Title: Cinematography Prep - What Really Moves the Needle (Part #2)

All right, everybody, welcome back to the channel. This is part 2 of our breakdown series.
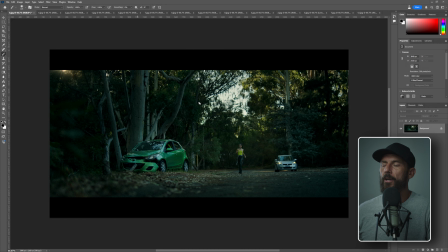(0:05)
Here we go. We looked at the pre-production process for this commercial last time. Now we're on set. We've made it there. We got everything that we asked for. We got the location, right, which was the most important thing for the look. We've got the time of day.
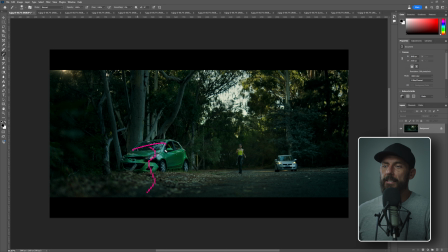(0:20)
We know that we're not going to be able to hold sunrise the entire day, but maybe slightly later morning, that we'll be able to do. Okay, now we have to get there on the day and actually pull it off. How are we going to do it? This is the shooting order.
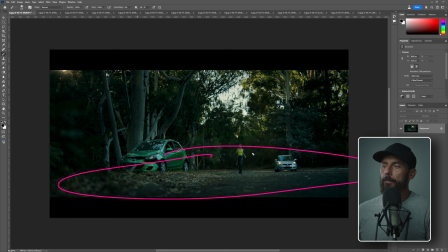(0:34)
We're also going to go over the lighting. Main thing here for this first up shot is that we can't have any sun on the road. Any sun on the road is going to make this way more, is going to lift the ambient much, much higher. And it's going to get rid of our long, like any of the shadows that we do have. We want them really long and raky.
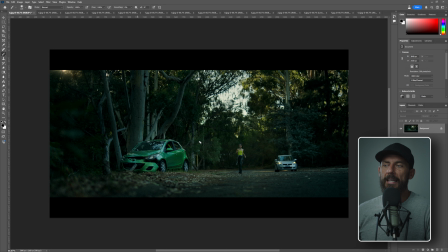(0:54)
And it doesn't make sense for the story point to have this be too late in the day. Now, this is like out of the camera. What you can do with the grade is you can pull this way down, right? The only thing that's going to give it away of us pulling this way, way down is the sky. If you clip the sky, you're in trouble. So guess what? Don't clip the sky, right?
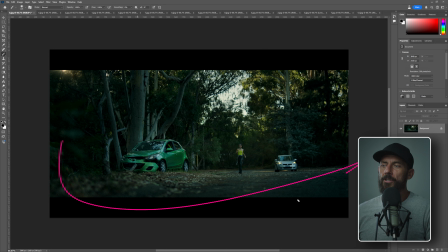(1:13)
Make sure this thing is not clipped. Because we're so wide, we can't even do anything with neg. The go-to would be like, oh, we need as much neg as humanly possible in this place to create any shape. But no light is going to help. No neg is going to help. We're just too wide.
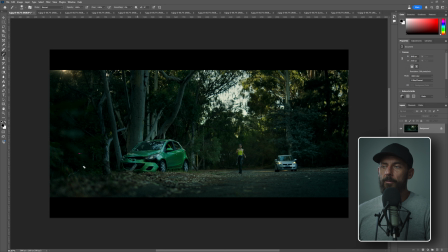(1:29)
So what we need to do is frame it nicely so that we can get a little bit of a run up, right? This is the car where she comes running from. She's going to come in here and help our man out there. We've got the sun just out of the frame here. It's backlit. What does backlit get you? Backlit gets you all of this.
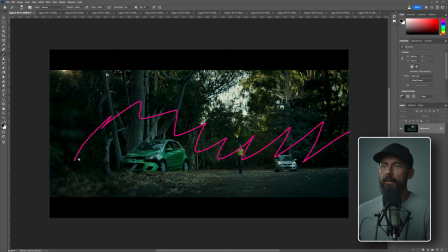(1:45)
Okay, this darkness is not there if we're one street over. You see what's happening back there? If this was a big open field, like we looked at in the previous video when we're going through locations, if this was a big open field, this place would look like, I don't know,
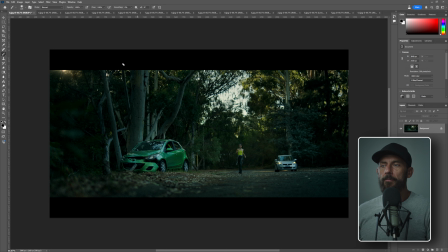(2:01)
Christmas Eve, right? There'd be lights everywhere. We couldn't try and keep it down the entire day. And what we want to do is keep it down. So that's the wide shot. We start there. From the wide, we go into, actually, let's do it in the order that we shot. From the wide now, we jump straight into, what's the easiest thing that we can do?
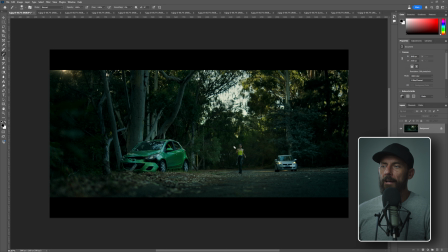(2:19)
We'll just open this back door, jump in the back seat with the camera, and we'll point it at our lady as she comes across the road, right?
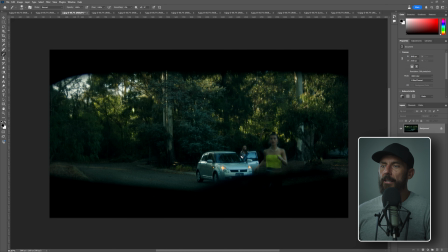(2:27)
That is this shot. We don't have to do anything. You see how down it is. You see how there's not a lot of shape. The problem when you're moving this fast is that it's hard to create shape, especially when you're this wide. When you're this wide, do you know how to create shape? Money.
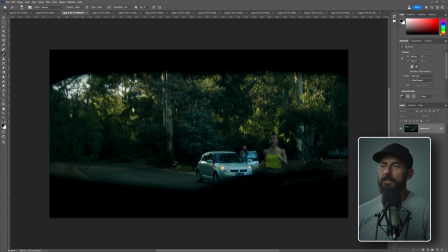(2:43)
Lots and lots of money. If you see like Hollywood slick movies, when they're able to create shape this wide, it's like you have to either nail the time of day or you have to bring in huge amounts of level. Neither of those we could do. So this is like, oh, we jump in, we get this shot, there's nothing we can do.
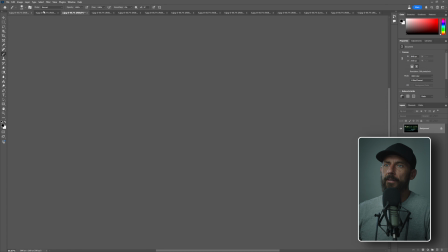(3:00)
Now, what I didn't mention in the last video is after this shot, so we went here, the wide shot, to this shot.
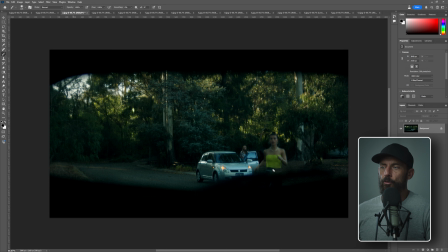(3:08)
After this shot, we ended up actually doing like a snorri cam rig using an FX3 of this lady getting out of this car and running all the way over to the window. So I don't actually have a still of that setup,
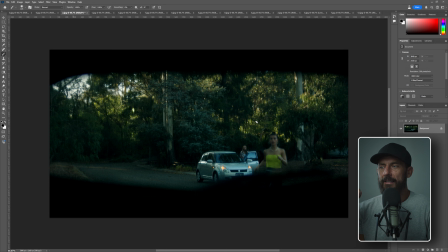(3:22)
but that is a camera change. It's an entire rig that we have to put on. We have to reposition the car so that it's not too far away for the run to actually make sense. So imagine that burning, I don't know, we probably burned 45 minutes on that shot.
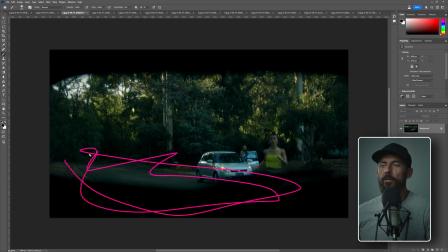(3:39)
So now the sun is going to be all over the road, and sun all over the road is not good, right? Because that lifts up the ambient in the wide shots, and we cannot control the ambient in the wide shots.
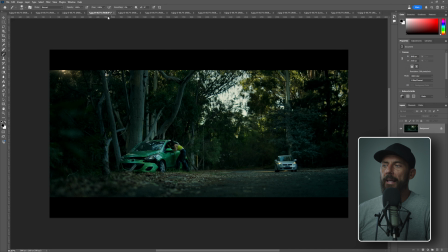(3:50)
This is bad. This is real, real bad. There's just the second shot of her running over to the wide.
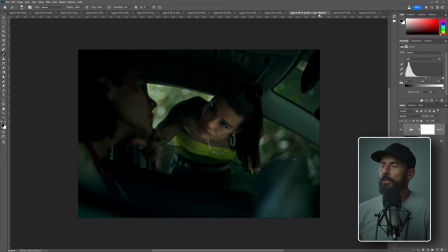(3:56)
From there, actually, let's go to how the order that we shot it in. So we shot this.
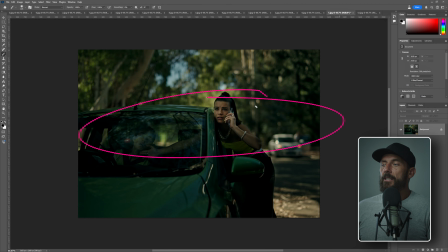(4:02)
Oh, this is the full frame chip. So this is the shot that we did directly after those first two shots. This is shot number 3.